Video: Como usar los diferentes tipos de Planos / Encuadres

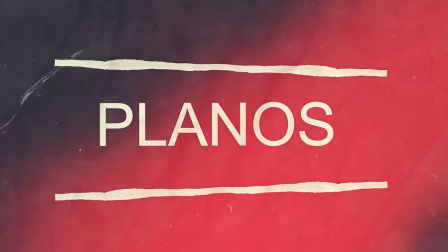(0:00)
tipos de planos en nuestras fotografías y en los videos.
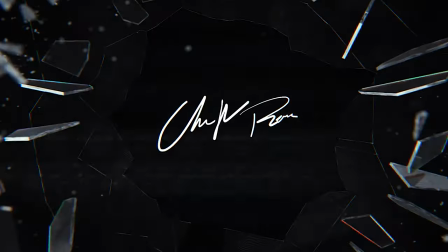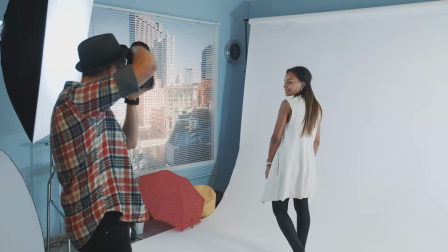(0:09)
No simplemente es sacar tu cámara y ¡pum!, tomar la foto tal cual. A veces hacemos eso,
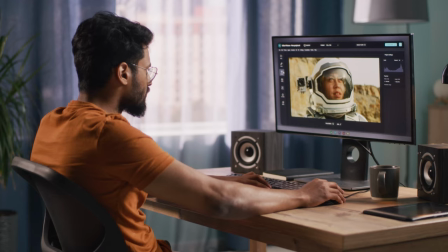(0:17)
revisamos nuestra fotografía y de verdad que ni siquiera nos está gustando muy bien lo que está pasando en nuestra imagen. Esto se debe a que no estamos haciendo muy bien el encuadre. ¿Qué es nuestro encuadre? ¿Qué tanto va a estar presentado en nuestra imagen? Este movimiento lo estoy haciendo para ver qué tanto es la visión que vamos a obtener a través de nuestra fotografía o de nuestro video. Hoy vamos a hablar de los tipos de planos y que nos van a ayudar a mejorar nuestras fotografías indudablemente. Nuestro primer plano a estudiar o analizar es el gran plano general.
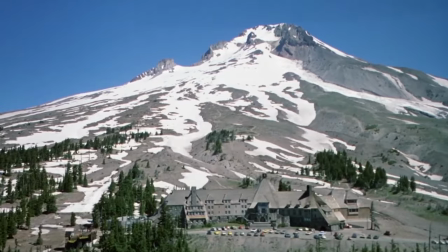(0:53)
Este gran plano general nos habla de mostrar todo nuestro entorno. Nos va a mostrar a nuestro sujeto en forma pequeña, pero nos va a dar el ambiente y la ubicación del lugar en donde estamos.
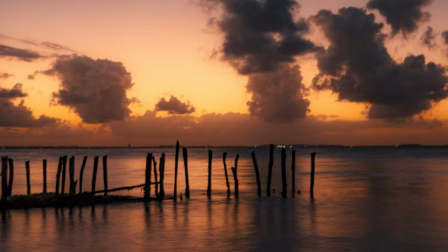(1:08)
A este tipo de plano se le conoce como fotografía panorámica. El siguiente plano es el plano entero.
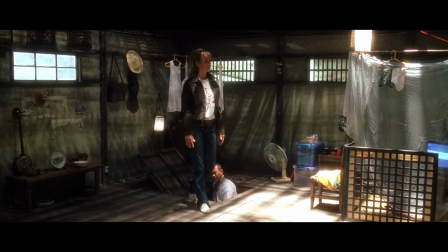(1:15)
Nuestro plano entero habla de que vamos a visualizar a nuestro sujeto sin olvidar nuestro entorno.
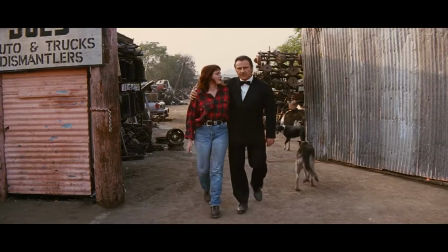(1:22)
Vamos a seguir mostrando todo nuestro entorno, pero a diferencia del gran plano general, que nuestro sujeto se ve en pequeño,
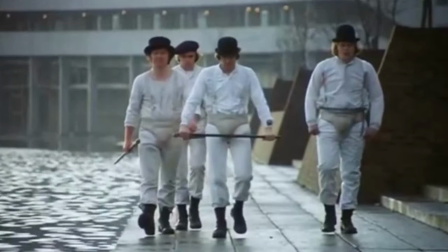(1:29)
nuestro plano entero nos habla de que nuestro sujeto está
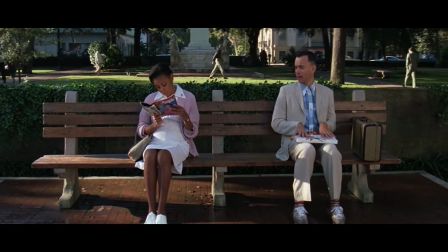(1:34)
completamente en medio y nos va a mostrar todo lo que está en nuestro encuadre alrededor. Después vamos al plano más conocido y más popular. Es el plano americano.
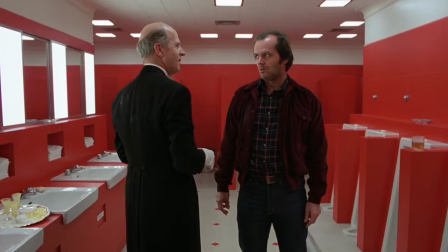(1:45)
El plano americano nos habla de las rodillas a la cabeza.
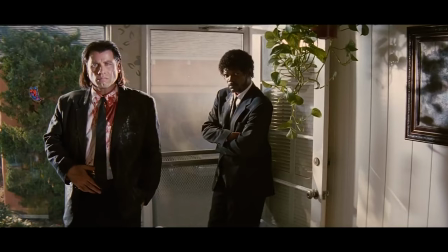(1:50)
Este plano es muy popular porque en el cine lo utilizan demasiado.
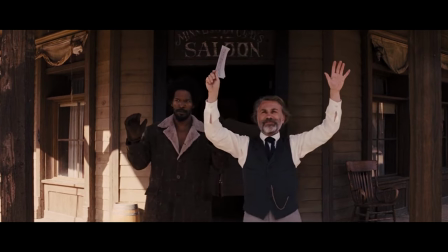(1:54)
¿Por qué? Porque antes se utilizaba en las películas de vaqueros y todo ese estilo,
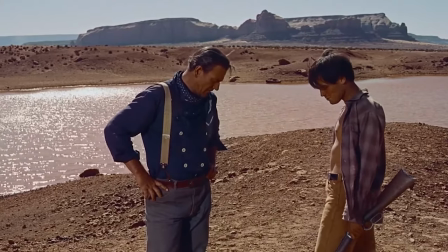(2:02)
en donde podías mostrar al personaje, pero a la vez se tenía que mostrar la pistola o el cinturón en donde cargaban el arma. Pero este plano nos habla de que nosotros vamos a ir de las rodillas hacia la cabeza. Un tip y un dato muy, muy importante. No es tan recomendable que ustedes hagan el corte sobre las flexiones o los puntos de flexión del cuerpo, porque eso va a parecer que le estamos amputando una pierna o cortando un brazo, etc. Por lo general traten de hacer que sea un poquito más abajo de
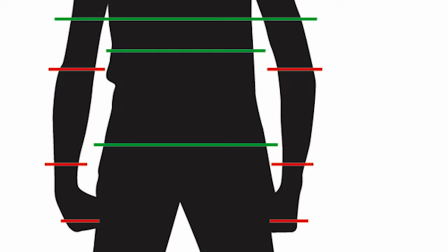(2:36)
la línea o de la división de nuestras articulaciones en el cuerpo humano. Plano medio. Nuestro plano medio nos corta totalmente de la cintura a la cabeza. Con este tipo de planos ya nos estamos olvidando un poquito de lo que es el fondo, pero aún así,
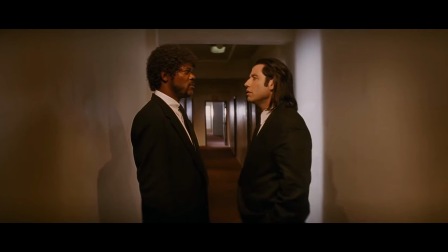(2:52)
aunque nos está llamando más la atención nuestro personaje, no quiere decir que vayamos a olvidar el entorno. Aún así nos está hablando ligeramente en qué zona o en qué situación se encuentra nuestro personaje. De igual forma, después de nuestro plano medio, hablamos del plano medio corto,
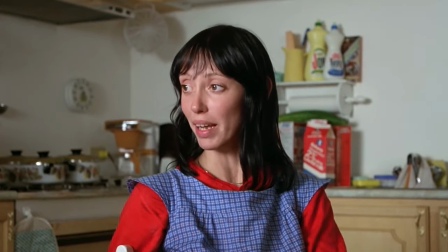(3:09)
en donde hablamos del corte abajito del pecho o de la boca del estómago hacia la cabeza.
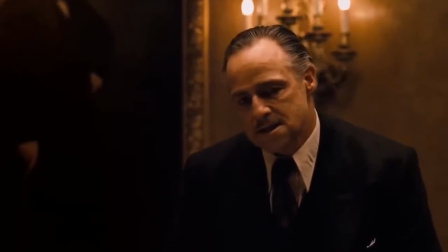(3:15)
Este es muy popular. ¿Por qué? Porque lo utilizamos a veces para algunas entrevistas o en cierta forma alguien que quiera dar algunas palabras. Es muy común. Y pasamos a nuestro primer plano. El primer plano, si cortamos a nuestro personaje,
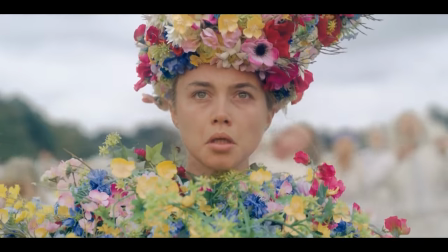(3:32)
hablamos de que vamos arribita del pecho, entre los hombros, hacia la cabeza.
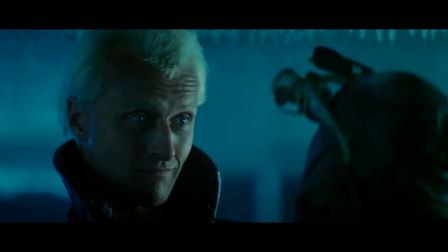(3:38)
Ya en este tipo de planos nos enfocamos completamente en el sujeto, en sus facciones, sus expresiones.
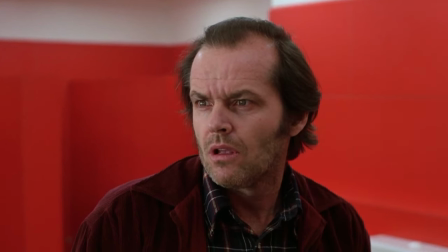(3:47)
Esto nos va a dar a que podamos sentir un poco lo que está viviendo nuestro personaje. Entra en cierta forma, si hablamos de fotografía de moda, hablamos de lo que es el beauty shot.
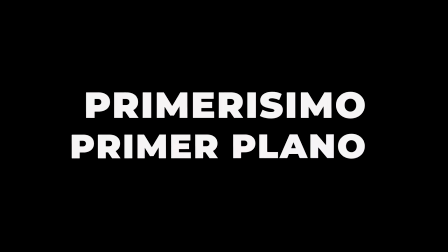(4:00)
Primerísimo primer plano.
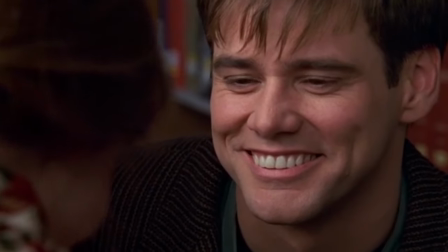(4:02)
El primerísimo primer plano ya nos habla de que vamos a cortar un poco de la frente y
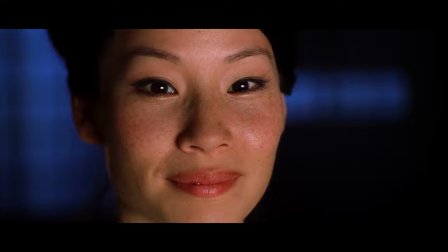(4:08)
de la barbilla o del cuello o abajito del cuello de nuestro personaje.
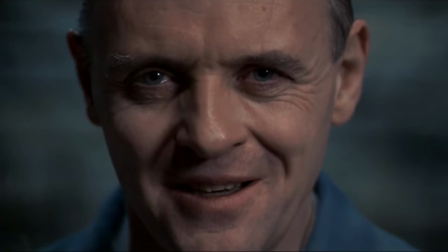(4:13)
¿Para qué? Para que nosotros nos empecemos a enfocar detalladamente en la expresión facial y la mirada. Este tipo de planos ya nos narra más. Nos hace, sobre todo hablando de video,
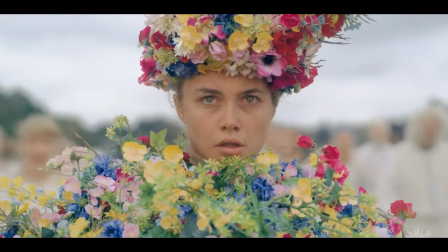(4:26)
nos va a generar una narrativa a lo que vamos a percibir y en el sentimiento del ser, de la persona o del personaje. Y si pasamos a nuestro último plano o en último encuadre, es el plano detalle.
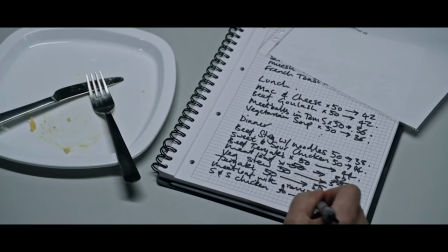(4:42)
¿En qué nos enfocamos a hablar sobre el plano detalle? Sobre todo en las texturas, en todo lo que se pueda sentir,
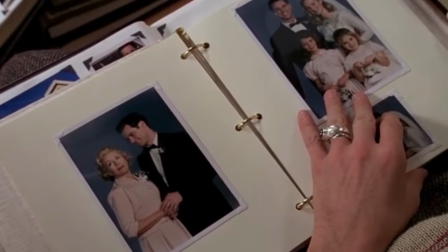(4:50)
algo que podamos remarcar y recalcar, que necesita hacer una pausa en nuestra visión hacia el espectador
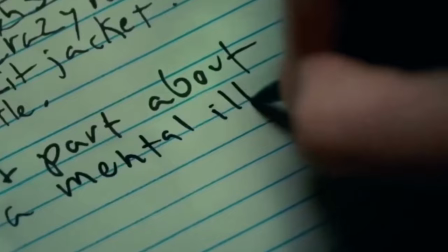(4:59)
para que se centre completamente en la textura que está nuestro personaje.
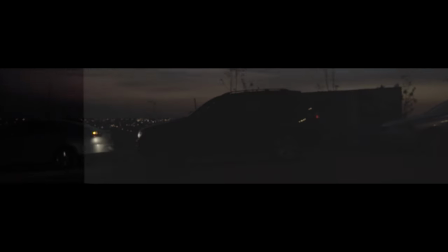(5:05)
Y bueno, déjenme recordarles y decirles que ya en nuestra página web pueden encontrar nuestros nuevos presets. Tenemos estos presets que pueden ayudarles a facilitar la vida completamente en el color grading para sus videos.
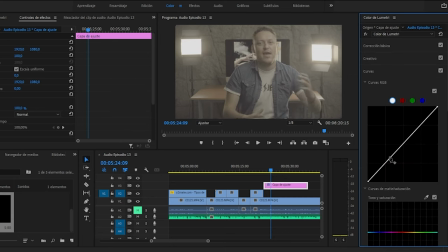(5:20)
Ya no se estén preocupando por hacer la corrección de color, que si esto, que si el otro, que si más sombras, que si menos sombras, nada de eso.
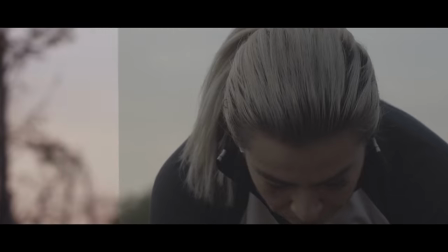(5:29)
Ya con los nuevos presets que tenemos en la página web, ustedes pueden acoplar cualquiera de sus videos en el exterior,
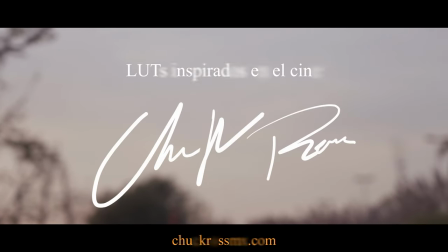(5:36)
en el interior, el que ustedes gusten, con este estilo y darle un toque Chuck Ross a sus videos. Les dejo aquí la liga hacia la página web. No dejen de checarla y alguno de sus comentarios sería bueno y prueben estos nuevos presets que están de verdad recomendadísimos. Pero bueno, brothers, esto fue el capítulo de hoy de planos. Espero que les haya servido. No dejen de practicar. Esta parte de encuadres y planos es de mucha práctica, sobre todo para ejercitar su ojo. Y ustedes lo van a empezar a sentir y visualizar. Comenten qué clase de técnica están utilizando ustedes y nos vemos la próxima semana.